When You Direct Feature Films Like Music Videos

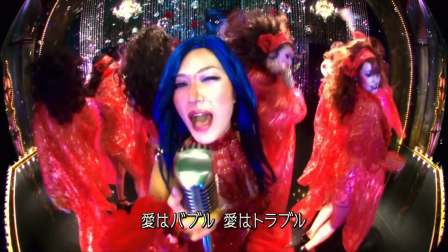(4:14)
Stylistically, Memories of Matsuko is definitely similar to a more traditional musical, but even then it is slightly different.
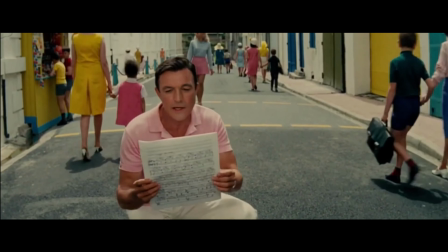(4:22)
Let's take the young girls of Rochefort, for example, Jacques Demi's magnum opus in a film that I absolutely adore.
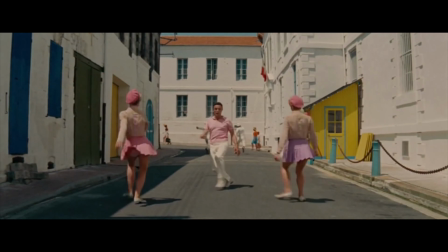(4:30)
Demi's musical sequences consist of longer takes within the boundaries of a single physical location.
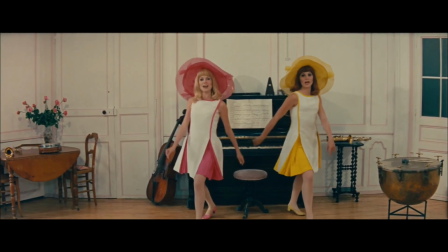(4:36)
His camera work is minimal as the emphasis is placed entirely on the song and dance.
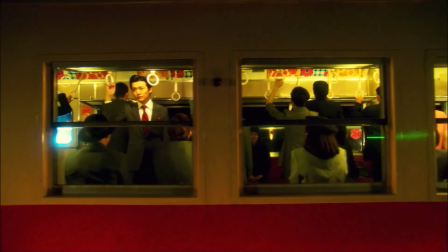(4:42)
Memories of Matsuko however operates differently.
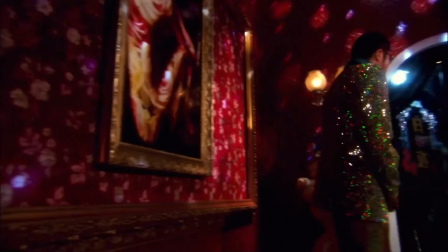(4:45)
Musical sequences are in the form of a montage where the camera constantly changes location and character.
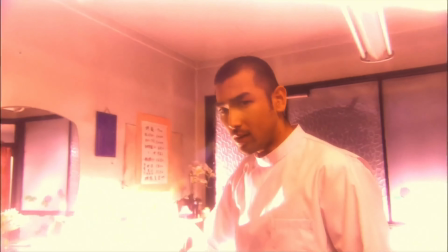(4:52)
This disconnected style works incredibly well as these montages can cover several
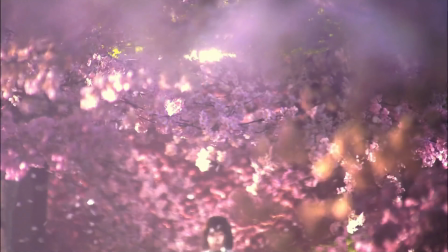(4:57)
years of time and further reinforce the concept of memory found within the film.
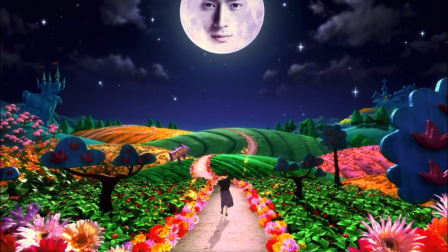(5:03)
Memories of Matsuko is colourful and fantastical, but Beneath It All is a rather tragic story.
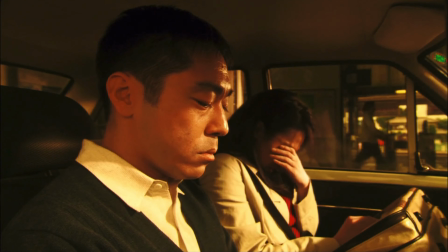(5:09)
The film disarms you with humour, before leaving you with a very emotional ending.
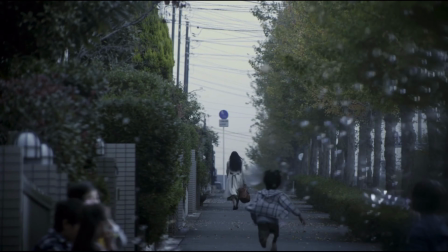(5:15)
Memories of Matsuko is my favourite Nakashima film, but it was with Confessions that he really pushed his music video style aesthetic.
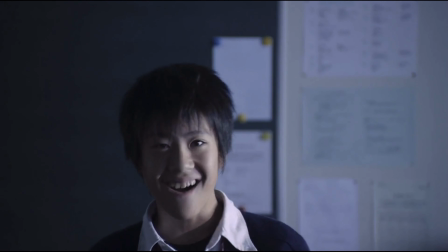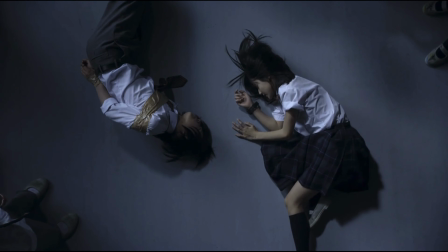(5:29)
Seeking reinvention, Confessions is thematically very different from anything Nakashima had previously worked on.
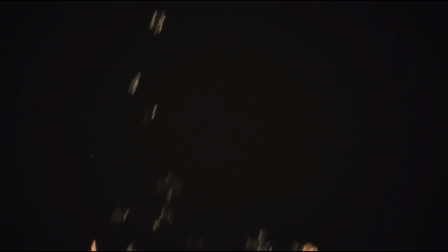(5:35)
This is by all accounts a very dark story, and this is reflected in the film's drab colour palette.
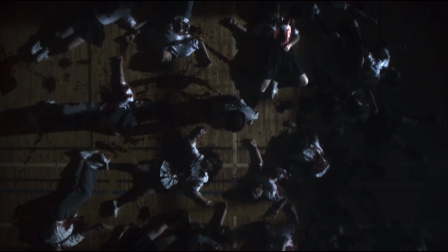(5:42)
While Memories of Matsuko had musical sequences placed within the film, Confessions instead acts as one big music video.
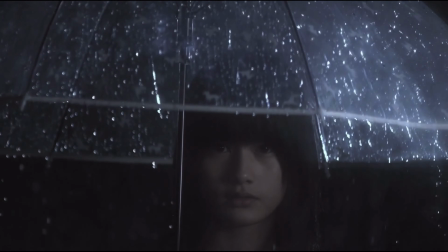(5:51)
The audio found within Confessions comes before its visuals.
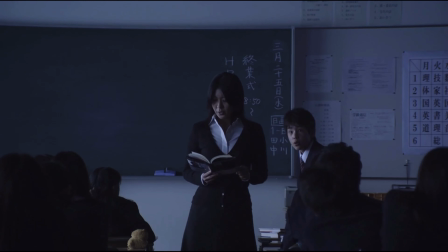(5:55)
Its soundtrack, which even features Radiohead, is the rhythm and connective tissue of the entire film.
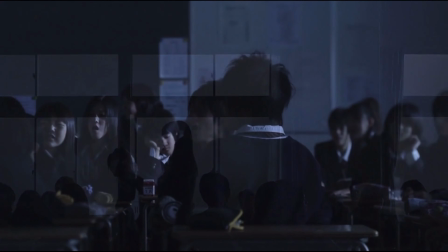(6:02)
When music isn't playing or is stopped, it is always used to great narrative effect.
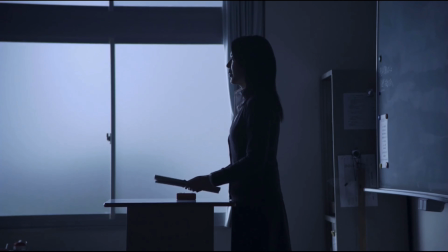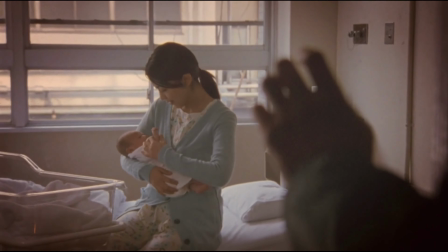(6:12)
Paired with the audio are some key visual elements as well, such as flashbacks, dissolves,
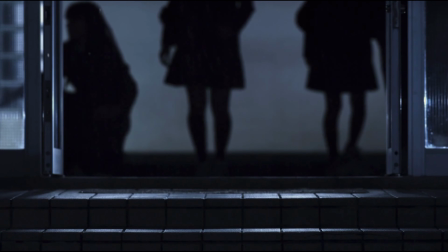(6:19)
and most extensively, slow motion.
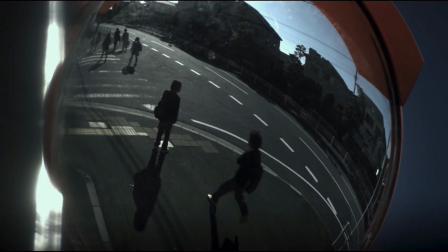(6:23)
The film used high-speed cameras for the slow motion sections, and they are more than just a feast for the eyes.
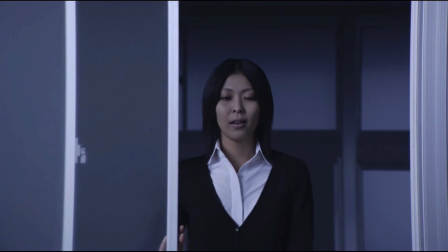(6:31)
Confessions opens with a 30-minute or so monologue given by the teacher.
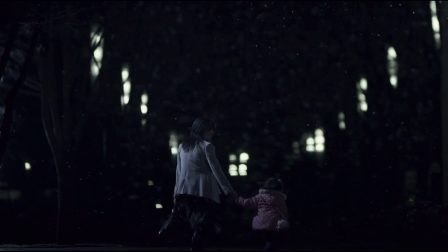(6:35)
While this sounds somewhat dull on paper, it is edited in such an engaging way that you don't feel its length at all.
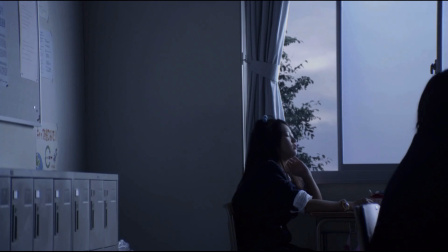(6:42)
During the course of the monologue, there is a clear disconnect between the teacher and her students.
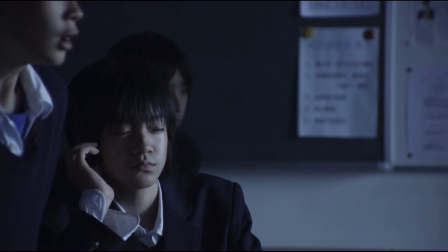(6:48)
This disconnect is visually reinforced by the use of slow motion, and the use of a shift lens, which sometimes places the students in a different focus.
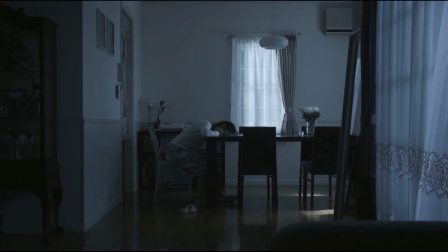(6:58)
One of the most important themes found in Confessions is loneliness, as all of the main characters within the story experience this in some form or another.
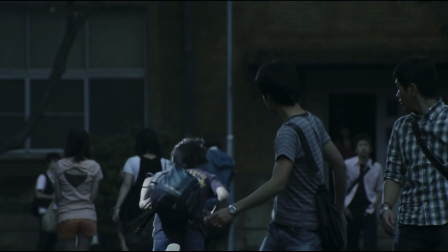(7:07)
The use of slow motion here once again reinforces this ideal, and adds a poetic beauty to the film.
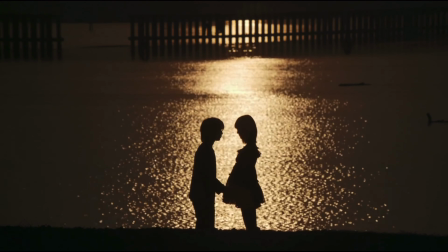(7:14)
I think it's remarkable how Nakashima has been able to take key stylistic elements of music videos
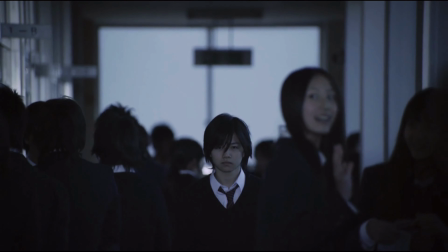(7:20)
that purposely disconnect audience members and repurpose them in his films to further his narrative.
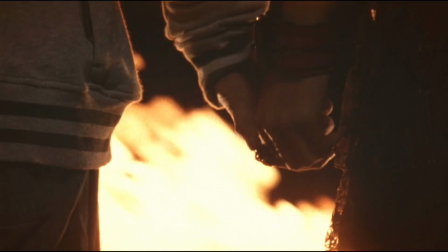(7:26)
Everything comes together so seamlessly, and it's unlike anything else I have ever seen. It's no surprise then that fellow auteur and stylist Michael Mann listed confessions
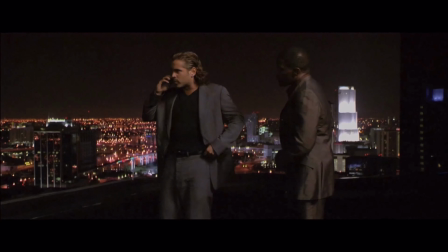(7:37)
in his top 10 favourite films for the most recent sight and sound poll in 2022.
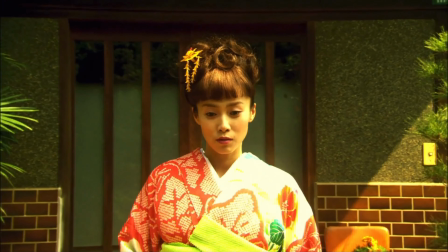(7:44)
Nakashima's world mirrors our own in many ways. It is unfair, stupid, and dirty, but also very beautiful.
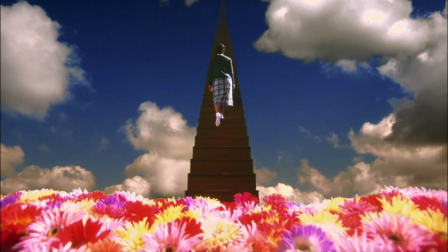(7:53)
He has such a unique and interesting cinematic language that deserves to be more recognised,
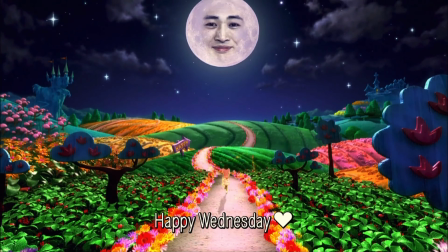(7:59)
and for anyone who may be unfamiliar with his works, Zahi, meet you.